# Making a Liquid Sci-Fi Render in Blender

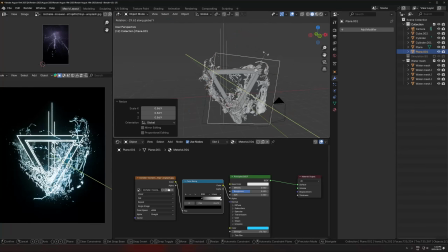(4:09)
I tried the same thing with some lightning image, but that was fun to have in here, but I didn't end up using that in the final picture.
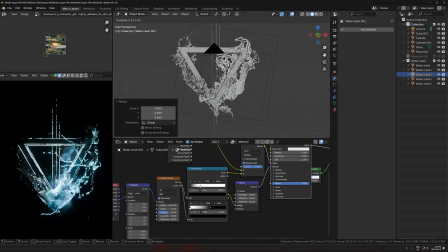(4:15)
But that image plane technique is really powerful for just getting a whole bunch of different textures layered in with,
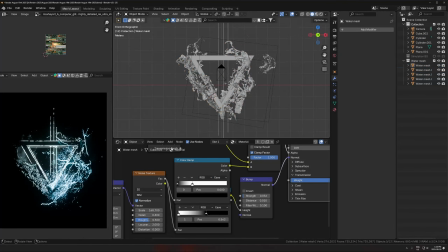(4:21)
you know, a more CG kind of look with the fluid simulation.
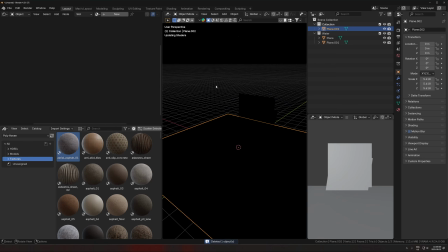(4:25)
And then for this floor material, I just took a concrete textures normal map, just the normal map from a different concrete texture,
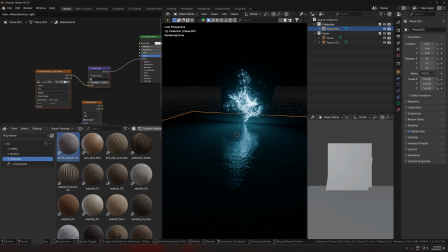(4:34)
and then I put that onto this black reflective plane, and then I'm just controlling where the normal map comes in using a noise texture.
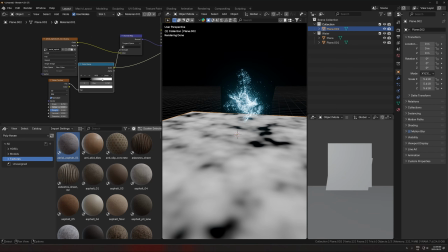(4:43)
So that noise texture is determining the strength of the normal map in certain areas.
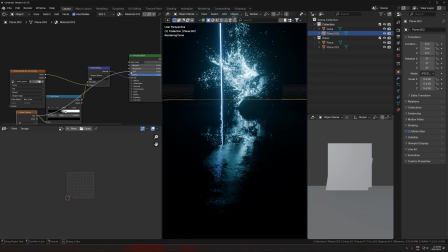(4:48)
So it means that certain areas are going to be really flat and reflective, and certain areas are going to be rough with the normal map on full blast,
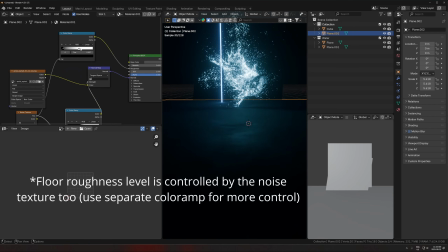(4:55)
and then the roughness is just pretty much all the way to 0. And that's my favorite like wet floor shader.
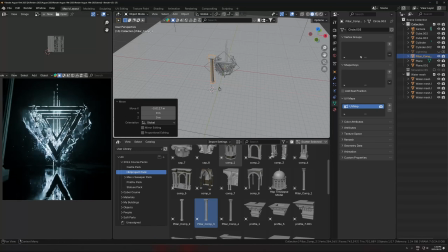(5:02)
So then here I'm just refining that a little bit, adjusting the noise texture, and then bringing in some pillar models.
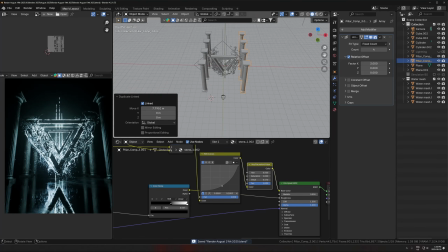(5:09)
These ones are just from the fantasy course I put out last year. These are modeled by HBit Project.
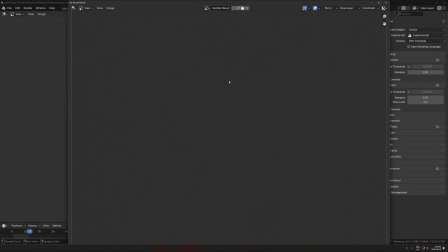(5:14)
He does a bunch of like architectural stuff, so I just found that worked pretty well here.
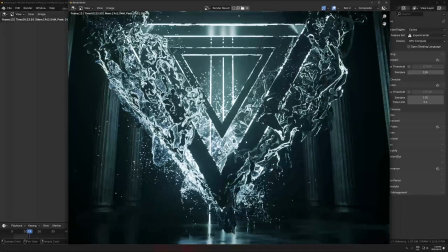(5:19)
I didn't want too complex of a background, so I felt like something kind of minimal would be good here.
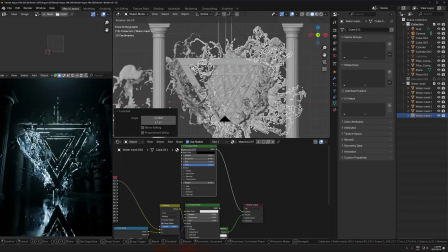(5:24)
So that's what I went with. And then you can see it's really useful to have all these different chunks, because I can, like here, I'm duplicating another one of those.
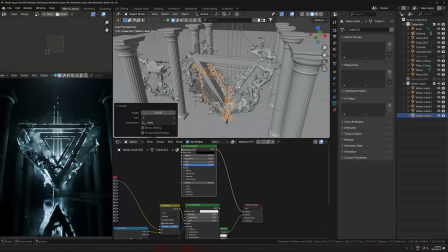(5:31)
And then I just put a black material on it.
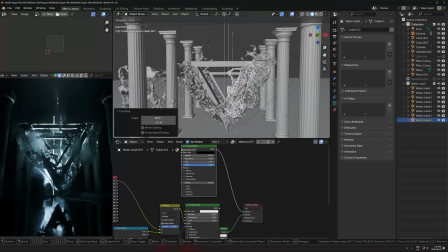(5:34)
So instead of a water shader on that liquid, I'm just literally putting a black principled BSDF with the roughness on 0.
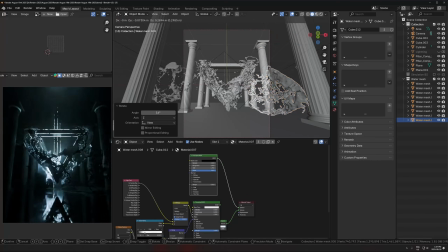(5:41)
And that's just that like dark venom goo shader. That's just black reflective.
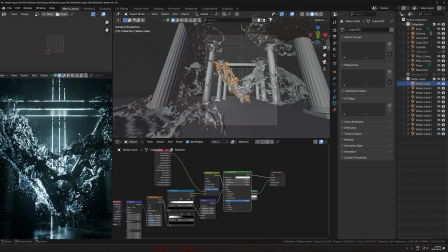(5:47)
And that worked really well on just these things. And I'm just duplicating chunks of those to like the outside of the frame, and just kind of getting that around in different areas that I thought were cool.
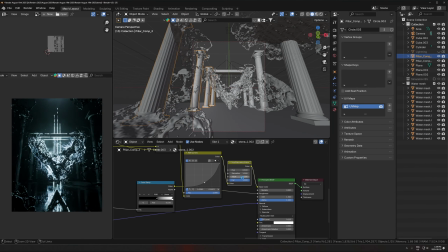(5:56)
Probably went a bit too crazy with that, but it's all right. And then you can see that the water image planes look really nice in combination with that too.
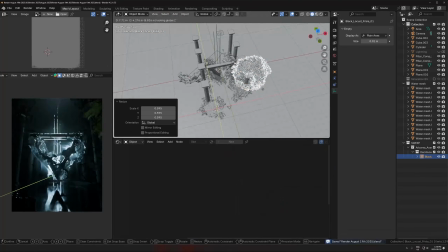(6:03)
So there's kind of like 3 layers. There's the normal fluid sim with the water shader, the black goo,
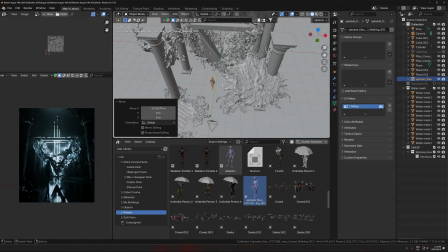(6:08)
which is just a duplicated fluid sim mesh with a black shader, and then the image planes with actual water.
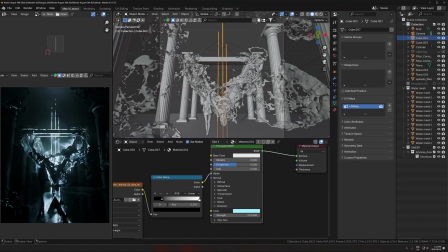(6:14)
All that comes together and makes it look really nice.
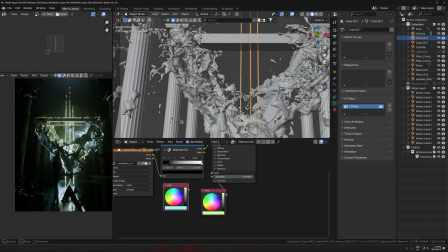(6:16)
And then I couldn't really decide on the color, but I tried out a bunch of them, and I kind of just landed on this like matrix green tone.
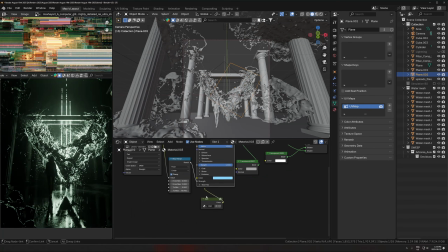(6:23)
So I was happy with that. I think a lot of my renders have been having like a simulation vibe lately, so I was happy to go with that color scheme.
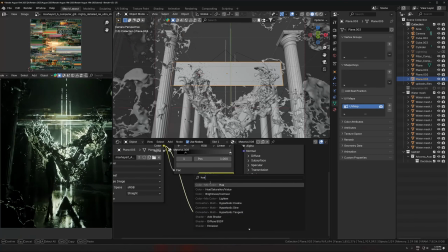(6:32)
And then the only other things I did here was bring in this glitch image and put that on a couple planes, just kind of going around the triangle thing here.
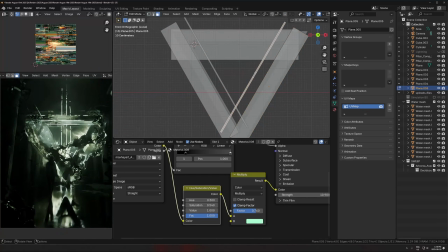(6:41)
So that glitch image is from Midjourney, just the AI generator thing.
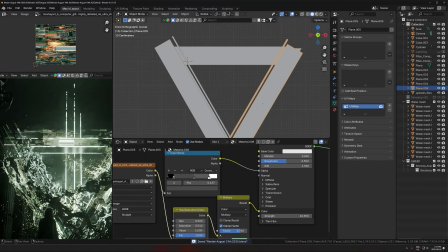(6:45)
I'm kind of happy to use AI in that way, just for like random textures here and there.
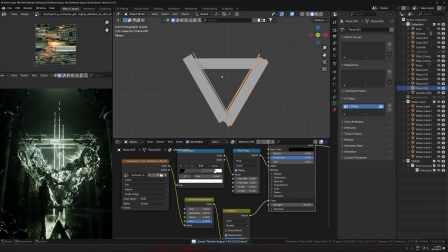(6:51)
So it's just a glitch image running into the alpha and then the emission color, and I'm just tinting the color green again to match the rest of the scene, and that's also emissive.
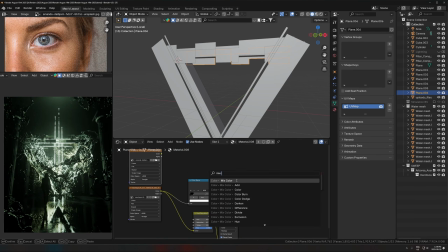(7:00)
And I'm trying not to have it too strong, so I'm controlling it with like lowering down the alpha and lowering down the strength and not having it too strong.
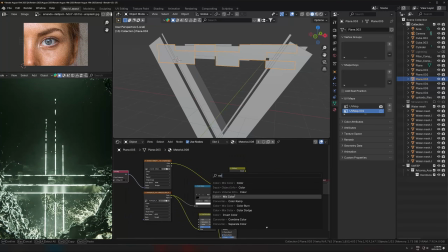(7:06)
And then I'm also just mixing in this stock photo of an eye here.
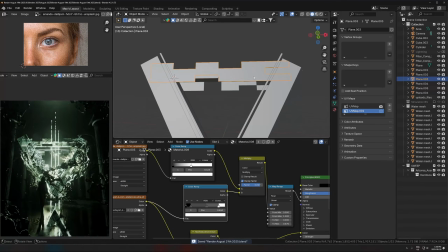(7:10)
Didn't really plan this, but it kind of worked out, and I just liked how it looked, so that's just front and center now with you can just drop in any images you want,
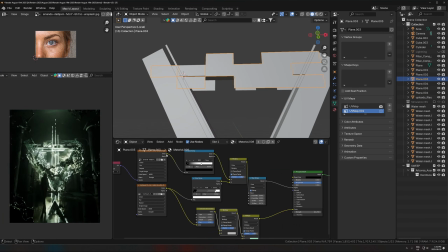(7:17)
use a mix color node set to the multiply blending mode, and then you can just mix in texture after texture after texture.
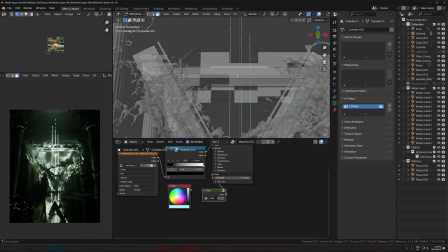(7:25)
So it's the glitch texture, the eye texture with the mixed color, and then another mixed color to mix in green.
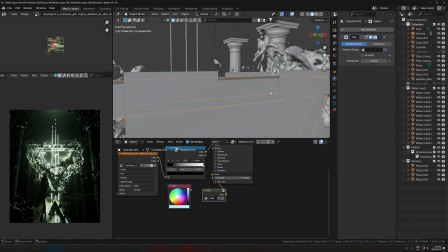(7:30)
And that's kind of what I'm doing there.
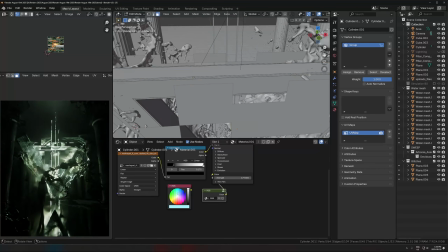(7:32)
And then I'm just cleaning it up around there, so there's some empty space behind the eye, so it's not just like lines overlapping it, and you can actually see what's going on.
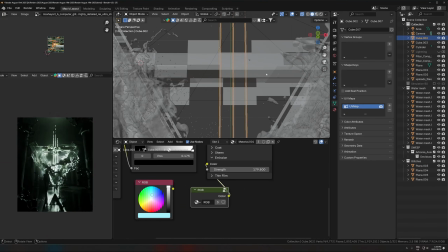(7:40)
So that's what's going on there. And that was pretty much it for this one.
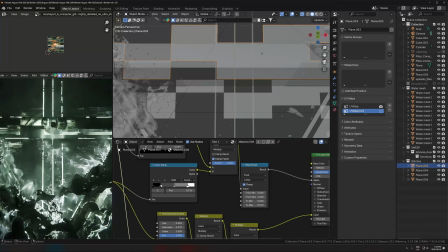(7:46)
Like, there's not too much else I did. You can see it's a very minimal environment.
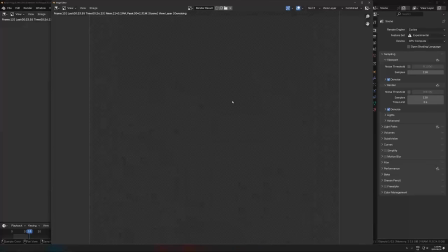(7:50)
It's just like a couple of good textures with like a good floor texture with, you know, using that trick of controlling the normal map with the noise texture and having the roughness low.
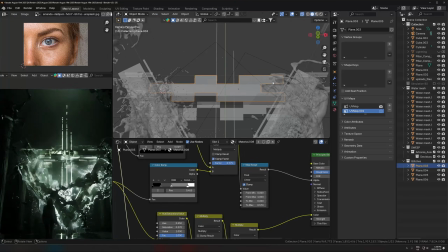(7:59)
And then getting that fluid simulation and duplicating a few chunks of that around.
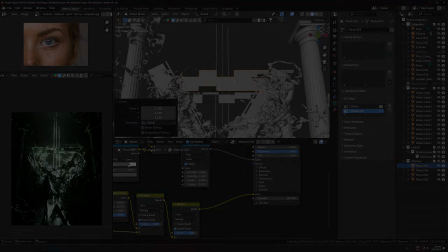(8:04)
And, you know, once it got to the point of it being black and white with the triangle in the back, I'll put a clip of it.